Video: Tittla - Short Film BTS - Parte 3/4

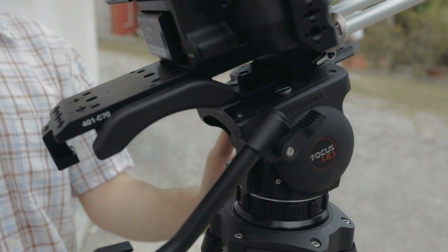Crosill ci ha fornito gli accessori dedicati alla C70, ci sono il cage, il base plate con i rods che poi diventano spallaccio all'occorrenza,
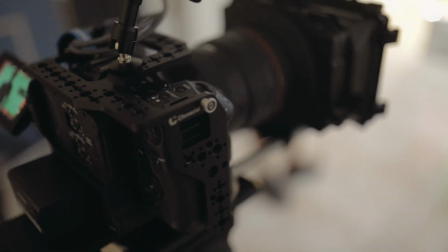i vari braccetti per montare i monitor esterni, fermacavo, il matbox. Crosill fa dei supporti davvero su misura
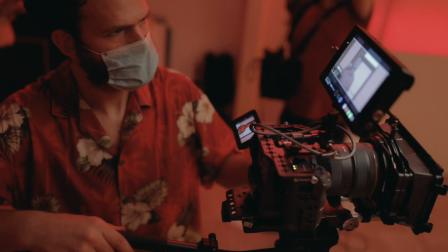ma come se fosse davvero una saltoria di alto livello perché hai l'impressione
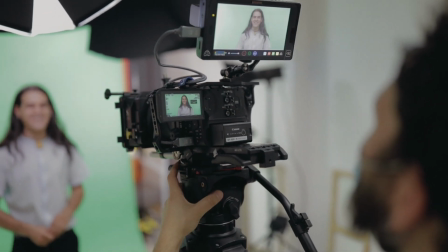che diventino tutt'uno con la macchina quindi non Non creano ingombri strani
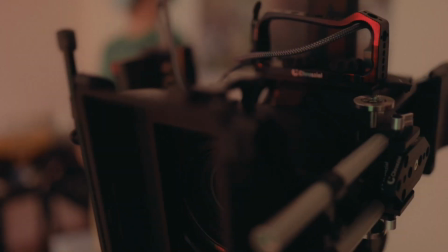eccetera ma rendono tutto più fluido e la velocità sul set è tutto.
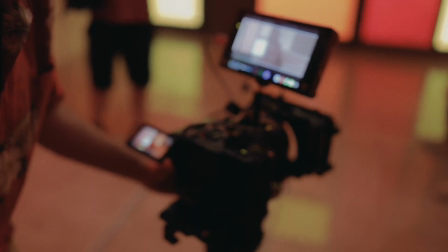Quindi avere anche accessori che ti permettono di lavorare velocemente, di passare rapidamente dal gibo, ve ne parlerò tra poco dei cartoni,
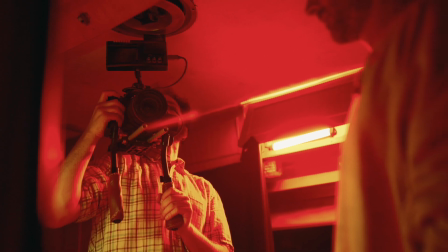o al cavalletto oppure al spallaccio in una manciata di secondi, ovviamente questo è quello che cerchi quando stai lavorando.
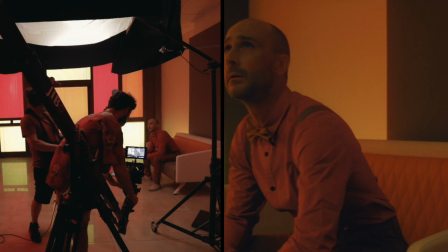E' Crosy di fare degli accessori che vanno in questa direzione.
E' il tempo che manca alla nuova versione Pro.
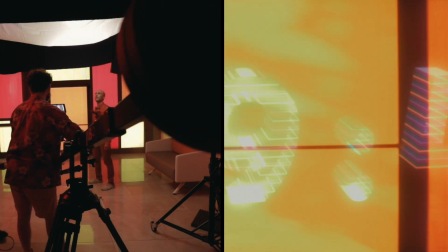Oggi è il tuo compleanno Luca.
Il Gibo è un piccolo crane portatile, piccolo si fa per dire perché comunque è una bella estensione, ti permette di fare dei bei movimenti di macchina.
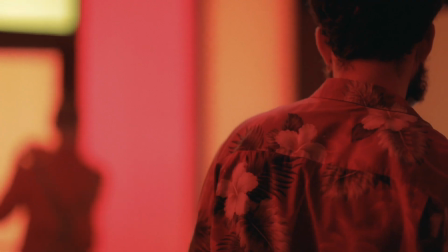Io come regia uso molto i movimenti di macchina, ma pochissimo quelli con gli stabilizzatori elettronici.
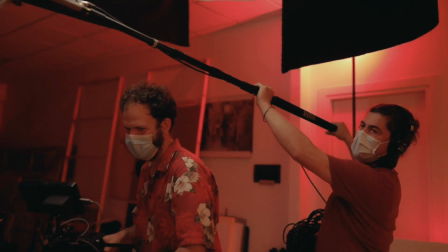Io uso spesso carrelli, appunto il Gibo, quindi crane, perché mi piace quella piccola parte umana che rimane nel movimento di questi supporti.
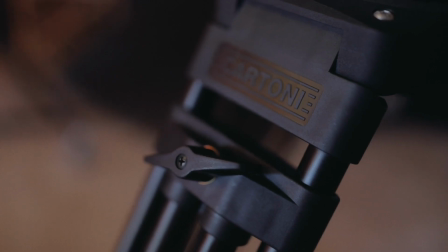Il Gibo è davvero il mio supporto preferito,
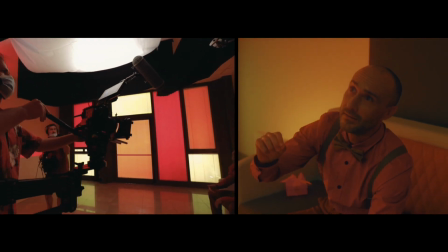in questo corto è stato fondamentale, io ho pensato la regia di questo corto con l'idea di utilizzare il Gibo, perché?
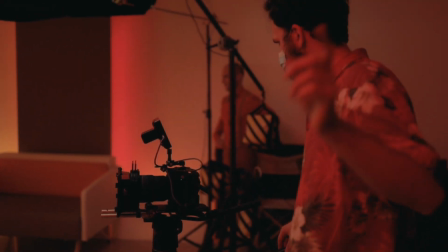Perché questo corto è fatto di tanti piani sequenza, la macchina da presa quindi è un fluire continuo, costante,
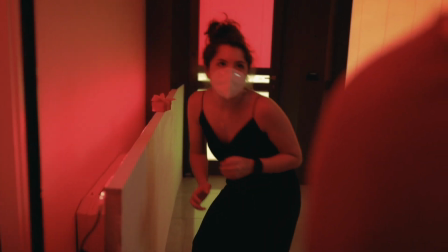è quasi un personaggio perché poi, ovviamente non posso dirvelo però, è davvero parte della narrazione,
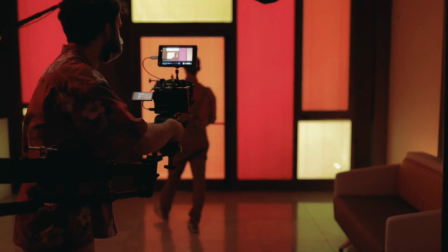anticipa il protagonista, lo segue,
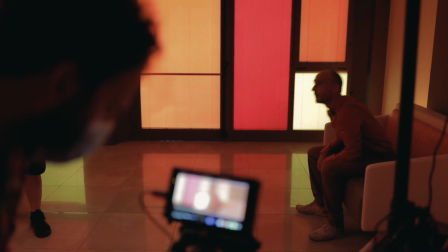risponde a quello che fa e ovviamente la libertà di muoverla mi ha permesso di dare vita a questi movimenti di macchina la macchina da presa tu
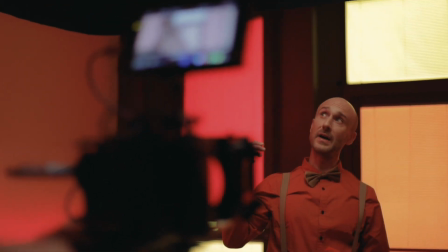senti come se è veramente un personaggio ma non lo dico con fare retorico realmente questa macchina respira e questo respiro è dato grazie al gipo di cartoni